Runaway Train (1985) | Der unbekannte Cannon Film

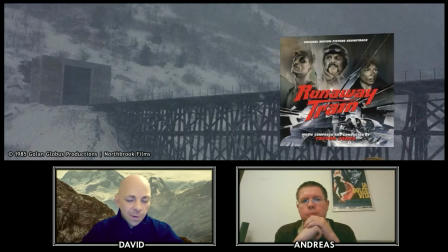[27:07]
Die finde ich unheimlich gelungen, also natürlich 80er Jahre Stil-Synthesizer,
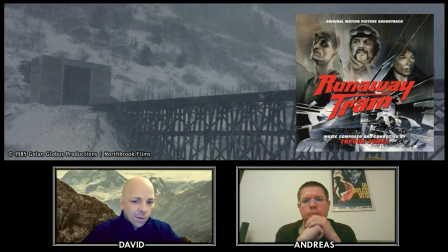[27:13]
aber da passt es, finde ich, auch wirklich in den Szenen wie die Faust aufs Auge. Der hat sonst später mit David Bowie Labyrinth die Musik gemacht und hier Jim Henson Der dunkle Kristall und sowas. Hat auch später Vergriffhänger und so, glaube ich, gemacht. Aber der, finde ich, die passt da sehr gut rein.
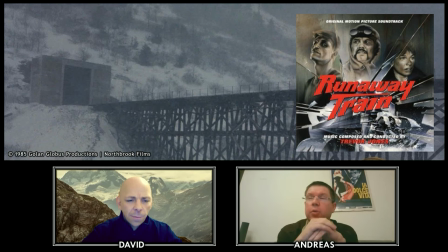[27:31]
Ja, es gibt da diese super Szene, so in der ersten Hälfte des Films,
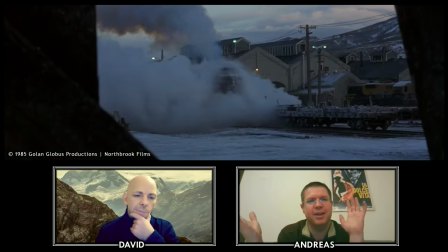[27:36]
wo der Zug das erste Mal so aus dem Nebel auftaucht und dann diese Musik einsetzt. das hat ja schon irgendwas sehr kraftvoll
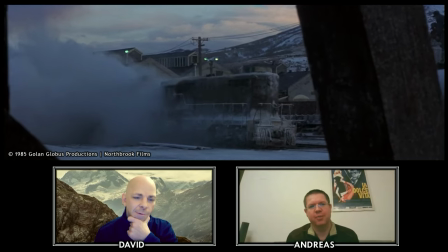[27:42]
ist wenn der zug denn aus dem nebel heraussteigt und im prinzip der der hauptdarsteller des films auftaucht
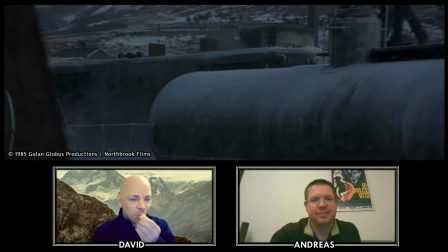[27:49]
wenn man so will ja und das hat so ein bisschen auch so fast was mythisches oder mystisch ist vielleicht sogar weil der john
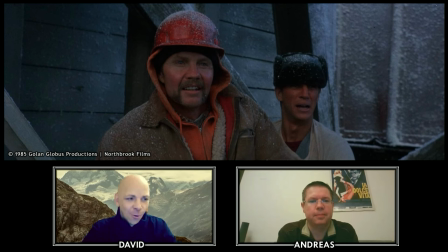[27:56]
wollte noch englisch nach let's do one also den nehmen warum ja das weil ich den nehmen will so und dass das am ende des
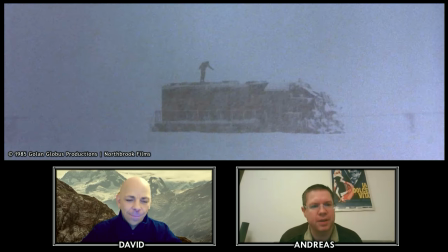[28:10]
films taucht sie noch mal auf dieses möchtige dieses schlussbild im prinzip das dann bekommen das ist schon ja soll man sagen anti-höhepunkt in einem actionfilm weil es ist ja eigentlich nicht das was man erwartet in einem actionfilm wenn wenn es auf diese konfrontation zum schluss zuläuft
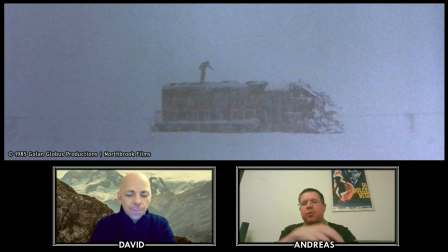[28:29]
dann denkt man weil es beim actionfilm ist es dann kommt es halt zu großen Explosionen und dann ist alles in Wolken sozusagen und da wird es ja ganz anders gemacht.
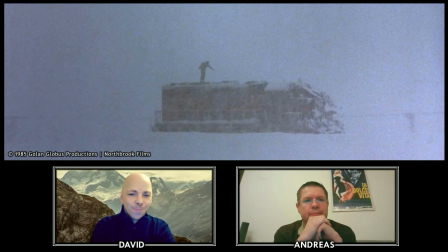[28:41]
Da muss man vielleicht kurz sagen, Spoiler-Alarm, das ist auch so einer der Punkte oder einige von den Punkten, die von Kritikern bemängelt wurden, dass man zum Beispiel nicht erfährt, was mit Buck und der von Rebecca de Monet gespielten Darstellerin,
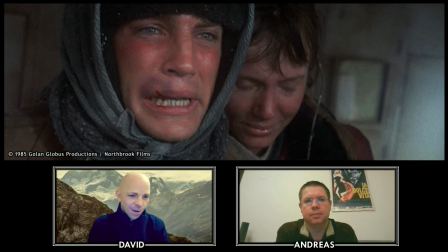[28:59]
was mit denen passiert, weiß man nicht man kann nur vermuten und da ist ja auch in alle richtungen möglich die werden wieder festgenommen die der zug wird doch nicht schnell genug gestoppt und fliegt da irgendwo aus der kurve weiß ja keiner es gibt halt nichts und diese an ich aber den einwand jetzt
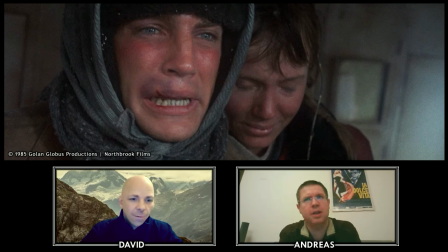[29:15]
auch nicht so sondern sondern ich habe das so relevant was mit ihm passiert glaube ich ist jetzt also ich habe mir die frage nie gestellt wurde es ist ja aber das nicht bemängelt und dann dass man das Ende nicht sieht,
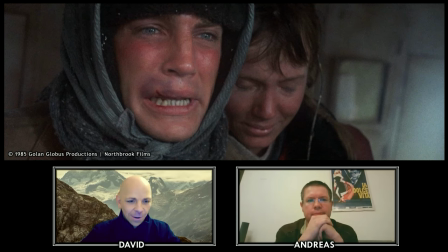[29:28]
wie du eben schon sagst, dass halt John Ward auf diesem Zug steht und sich gegen natürlich die Widrigkeiten,
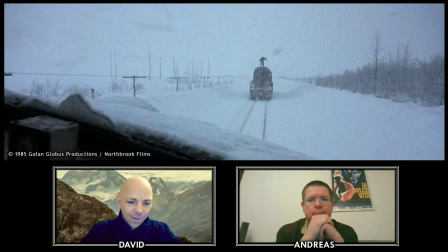[29:35]
die Witterung da stemmt und das ist für mich so ein perfektes Ende für diesen Film, weil das einmal sagt, ich bin immer noch da, ich habe es bis hierhin geschafft, was jetzt passiert? Okay, kann man vermuten und natürlich niemand hat es geschafft,
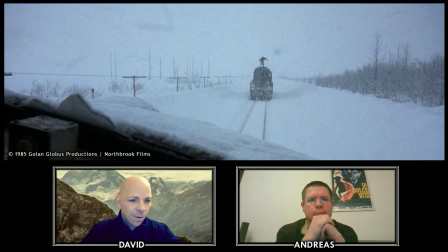[29:51]
weder die natur noch der zug noch der gefängnis hatte ihn zu brechen und wieder da auf diesem zug steht und diese musik läuft und dann aufgeblendet wird finde ich sensationell ich glaube er nimmt ja auch so ein bisschen die arme auseinander dass er
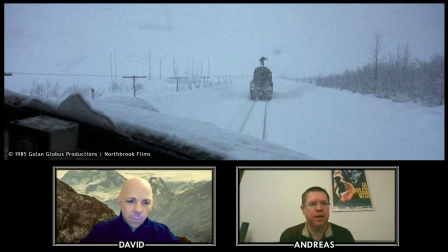[30:05]
sich so gegen den wind stelle und das hat natürlich schon so eine symbolik von freiheit jetzt sich frei fühlt und vielleicht im angesicht des todes frei fühlt weil er weiß was wahrscheinlich kommen wird und also es ist sehr beeindruckend gefilmt finde ich.
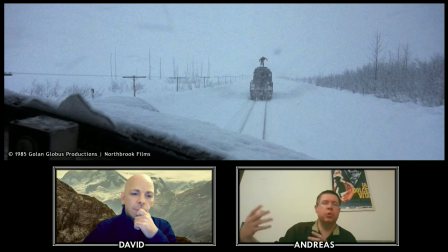[30:22]
Und der Zug verschwindet ja dann auch in diesem trüben Nebel so ein bisschen. Das ist alles so mystisch ein bisschen dargestellt. Und dann wird der einfach abgeblendet. Genau. Und dann kommt das Zitat. Das Zitat von Shakespeare. Ja, ist ja leider an den Kinokassen ein bisschen Untergang, der Film.
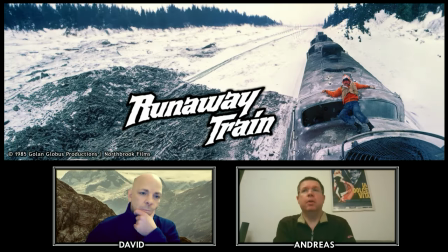[30:38]
Trotzdem Budget von knapp 10 Millionen. Vergleichsweise war es natürlich trotzdem gering, weil Filme von 85, wie zum Beispiel Rambo 2, haben 25 Millionen gekostet.